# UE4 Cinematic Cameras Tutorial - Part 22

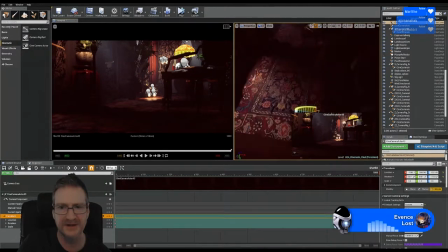So I'm just going to get up into a position here that I can see my camera. I'm going to move it up.
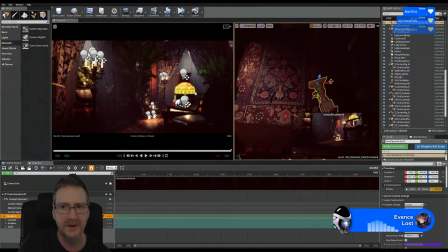I'm going to move it over.
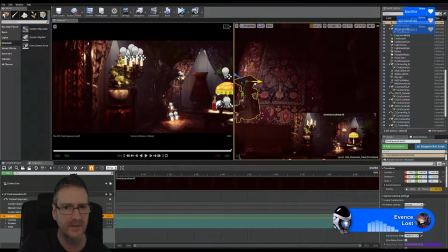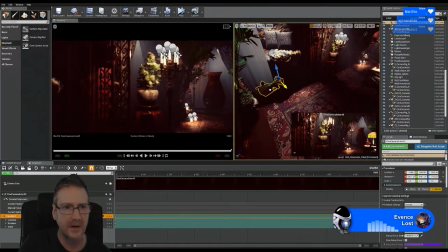I'm going to move it up a little bit more.
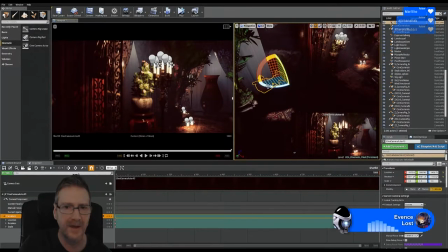I'm going to rotate it here so that we're looking at the bay window.
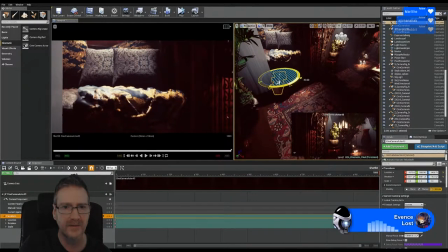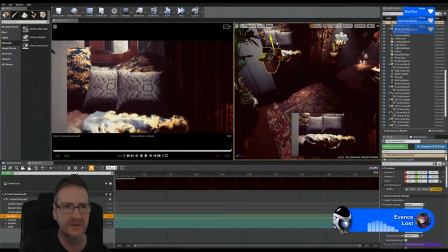Let's move it up a bit more. I might move it back a little bit.
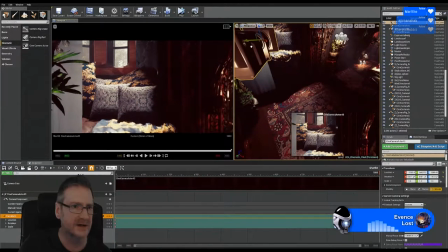Move it over. Because I quite like the look of these leaves and of the palm tree here in the corner.
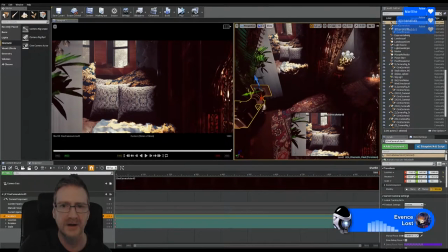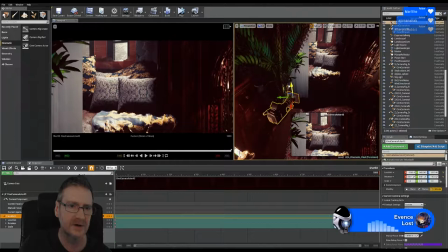And I want to catch the carpet here as well. Not the carpet, sorry, the cloth we've got hanging over this seat here. So I don't want to move my camera up too high.
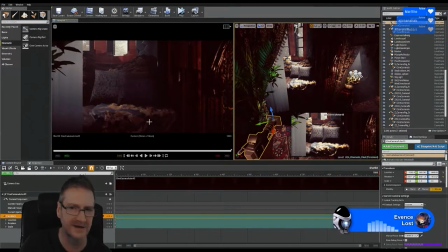I think I'm going to pull it down a little bit because I like the way the light the light catches the fold in the fabric there.
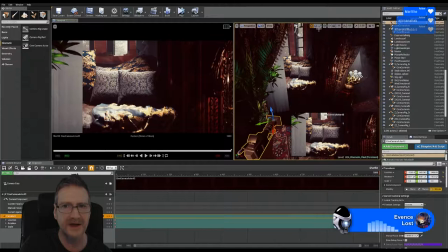I may rotate the camera up
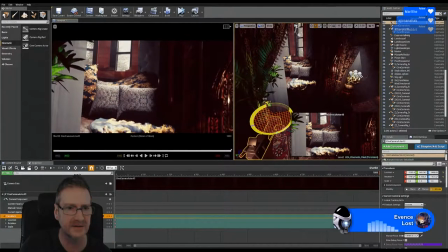just a little bit, make sure I get it straight. We'll move it back down just a little bit.
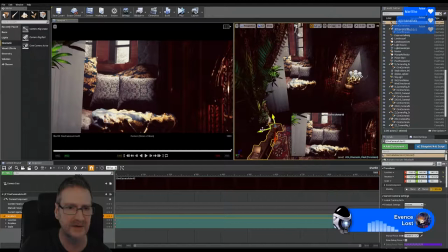Maybe move it over just a little bit. We have a couple of options. I can go low and go on a really high, a steep angle looking up, which means we'd see more of the windows in the background.
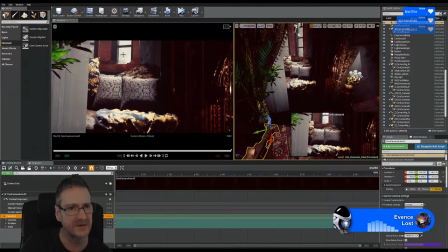We'd see more of these windows. Let's do that. If we don't like it, we can change it back. So I'm going to really angle the camera up here.
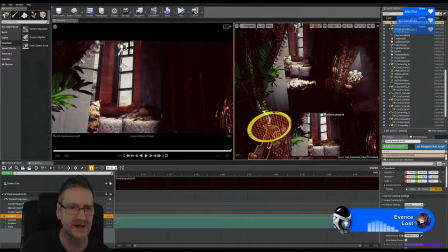Again, trying to make sure I get it straight. And we'll pull the camera down again.
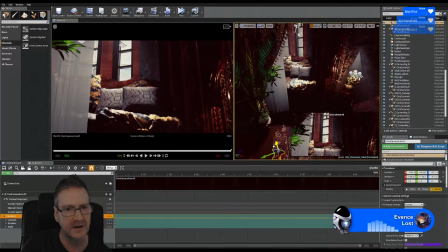Again, because I want to make sure I keep those folds and shocks. Like, I like the light hitting them. So I don't want to lose that. I just pulled it angle the camera up because I think we needed to see a bit more of the window in the background.
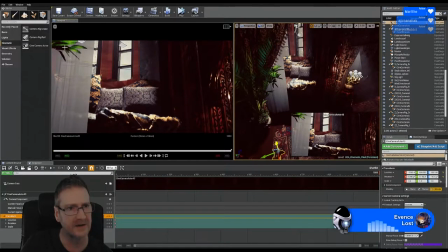We've lost a little bit of our palm here in the corner. Which is a shame. I don't really think I can get it.
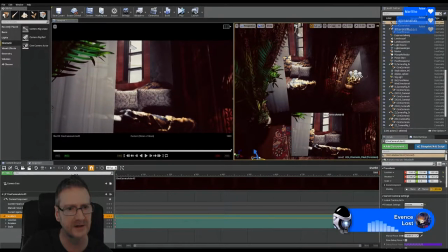I could pull it over a little bit, maybe.
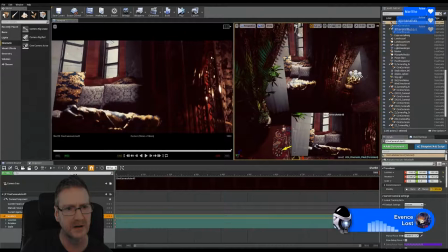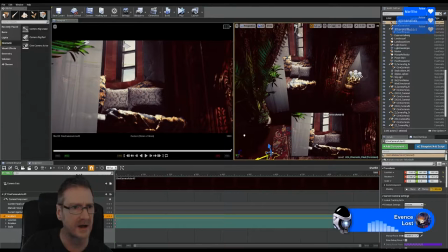I think probably around about here. I can still see my palm tree leaves a little bit in the corner. And I can see the wrought ironwork here as well, because I like the way the light shines through the back of the wrought ironwork. And we keep our fold and we see a bit more of the window. So let's set a keyframe here.
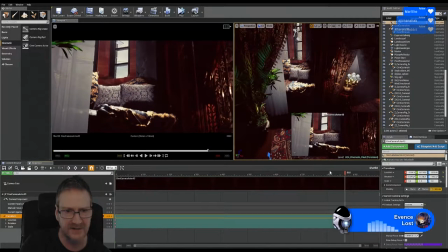I'm just going to scrub back through my timeline and now we're going to start making some adjustments to see if
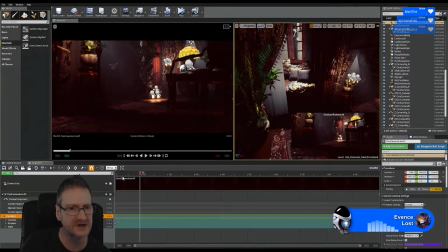make some fine-tune it a little bit. I think at the start here the camera is a bit too low. So I'm going to move the camera up.